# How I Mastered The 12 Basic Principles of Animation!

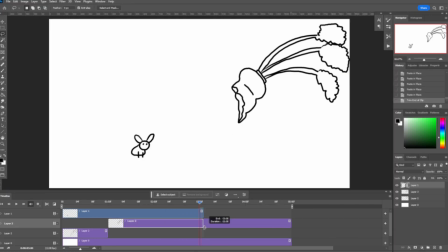(4:05)
I could talk for hours about specific examples, but I think you get the general idea.
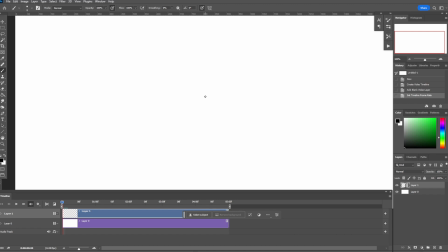(4:11)
So next up is anticipation. This represents a slight movement in the opposite direction of your animation. This causes your brain to get prepared for a movement. By acting like a dam that's holding back water, your brain is anticipating the pressure that's building up in the frames.
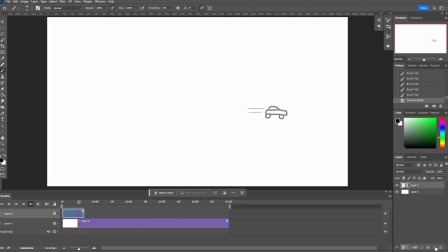(4:29)
And this causes the movement to seem a lot faster than it otherwise would. This is one of those principles that's again very, very important. Without a good understanding of anticipation, your animations are going to seem boring.
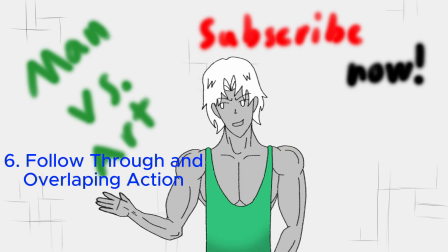(4:44)
Now for this next principle of animation, follow through and overlapping action, I decided to draw one of my biggest fans, Chicken Man.
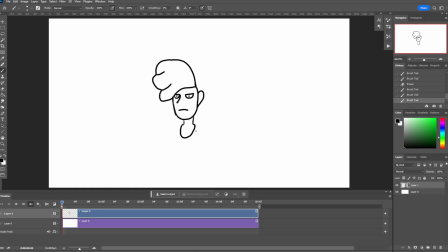(4:53)
In this clip, I animate his reaction to him noticing he could subscribe. And guess what?
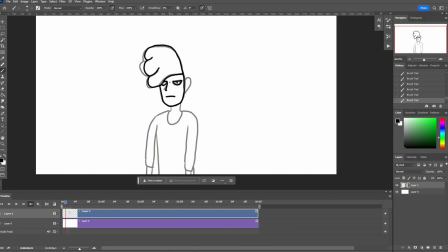(4:59)
You can too. It really helps me out, and if you enjoy my content, there's no reason not to. So back to Chicken Man and our sixth principle of animation. In the beginning of this scene, his hair moves with his head. And then at the end, the hair moves with the momentum and has to settle back down.
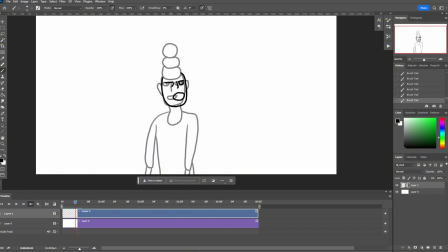(5:19)
In the beginning of the scene, if Chicken Man's hair had followed slightly behind the turning of his head, that would be considered overlapping action. Whereas when Chicken Man's hair settles after being moved, that's follow-through action. This is one of those principles that I personally really struggle with.
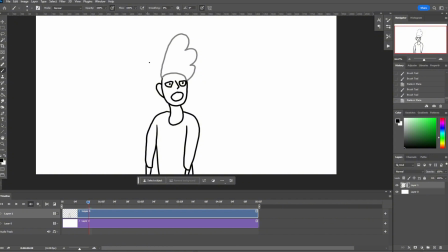(5:38)
It might just be my lack of experience, or just the difficulty of lagging something behind,
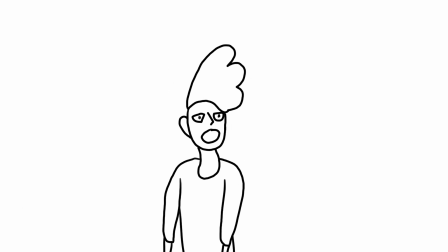(5:45)
but as far as these 12 principles go, I feel like this is definitely one of the most difficult.
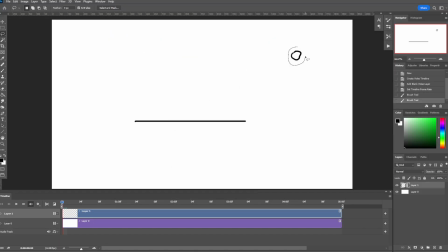(5:50)
Next up is secondary action. This typically refers to an action that happens as a result of the first action, but it can also be interpreted as the action that's just less important. In this scene I'm drawing, I'm illustrating a rock or a meteor smashing into the ground.
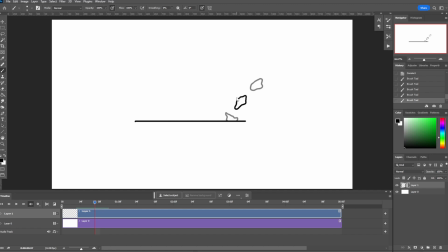(6:09)
The secondary action are the pieces of the rock that go flying away. We all know that without the secondary action, this animation would be really boring. This secondary action is heavily tied to the follow-through and overlapping action.
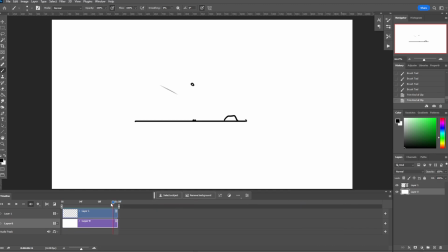(6:24)
The same principles apply for both, but I feel like the secondary action is just a lot easier to understand.
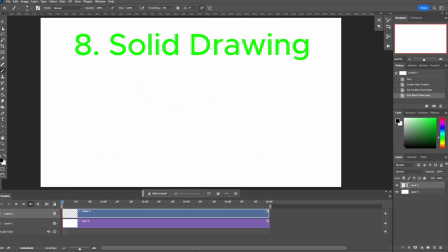(6:31)
And next, we have solid drawing. At first, I didn't really understand what this was, but then after a little bit of research, I kinda understood.
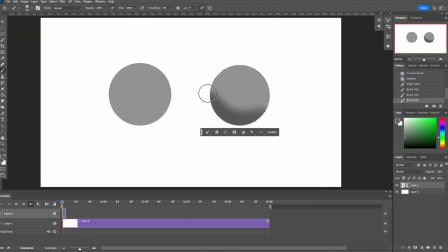(6:40)
You see, solid drawing is actually just your shape representing a 3D image. And you can imply this with shadows and shading, but it also refers to how your shape moves across the timeline.
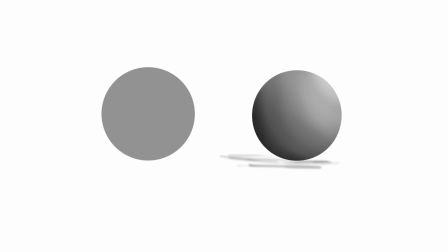(6:54)
At the end of the day, 2D animation is, well,
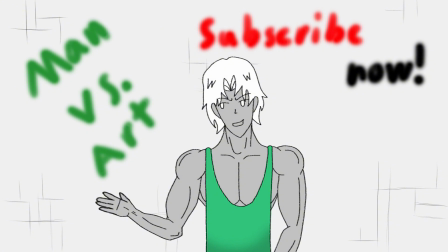(6:58)
2D, but it's how you illustrate it to be 3D that we call solid drawing.
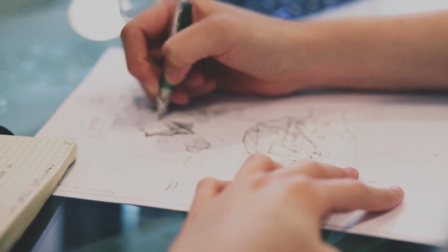(7:04)
This is something you've probably already been doing, even if you're just doodling on a notepad.
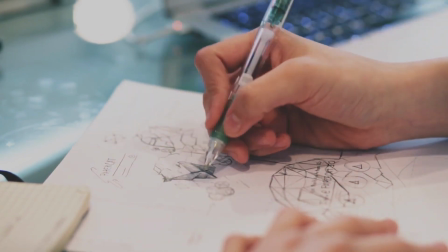(7:09)
This is one of those skills that's super easy to get into, but difficult to master.
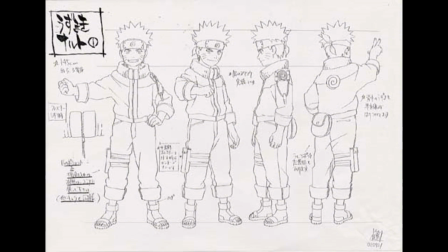(7:15)
A master of solid drawings is able to take any shape and make it move in a three-dimensional manner.
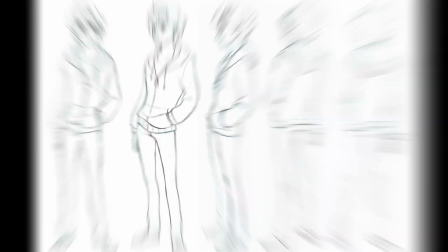(7:21)
I can't even begin to tell you how difficult this can be. But thankfully, our next principle, staging, is a lot easier.
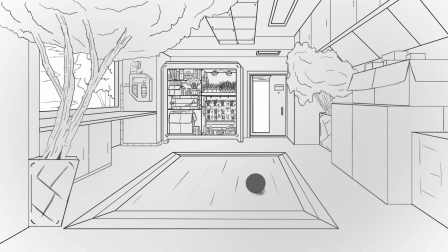(7:30)
But just because it's easier doesn't mean it's easy.
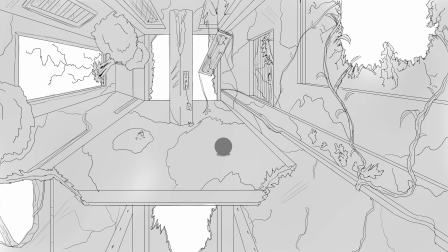(7:34)
Backgrounds typically take a long time to draw, and while they typically don't move, there are some exceptions.
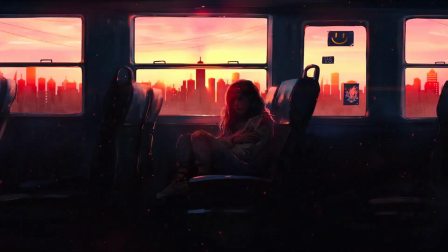(7:41)
You see, staging doesn't just have to do with the backgrounds, it also has to do with the light on your subject.
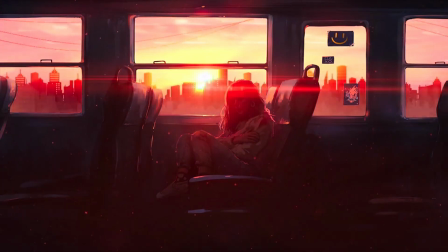(7:48)
You see, staging is about the environment that your subject is in.
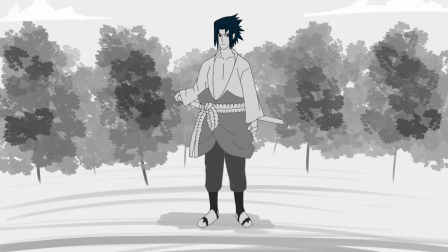(7:52)
Your staging could be as basic as some of my animations, or as complicated as some scenes from Kung Fu Panda.
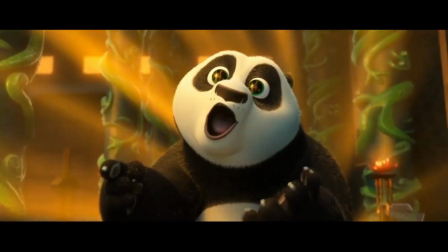(7:59)
But let's move on to the next two principles. Principles 10 and 11.
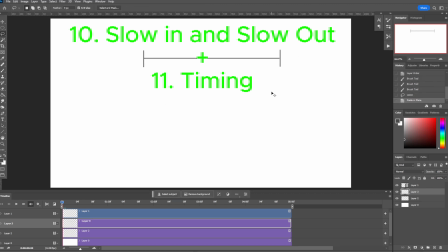(8:05)
Slow in and slow out, as well as timing.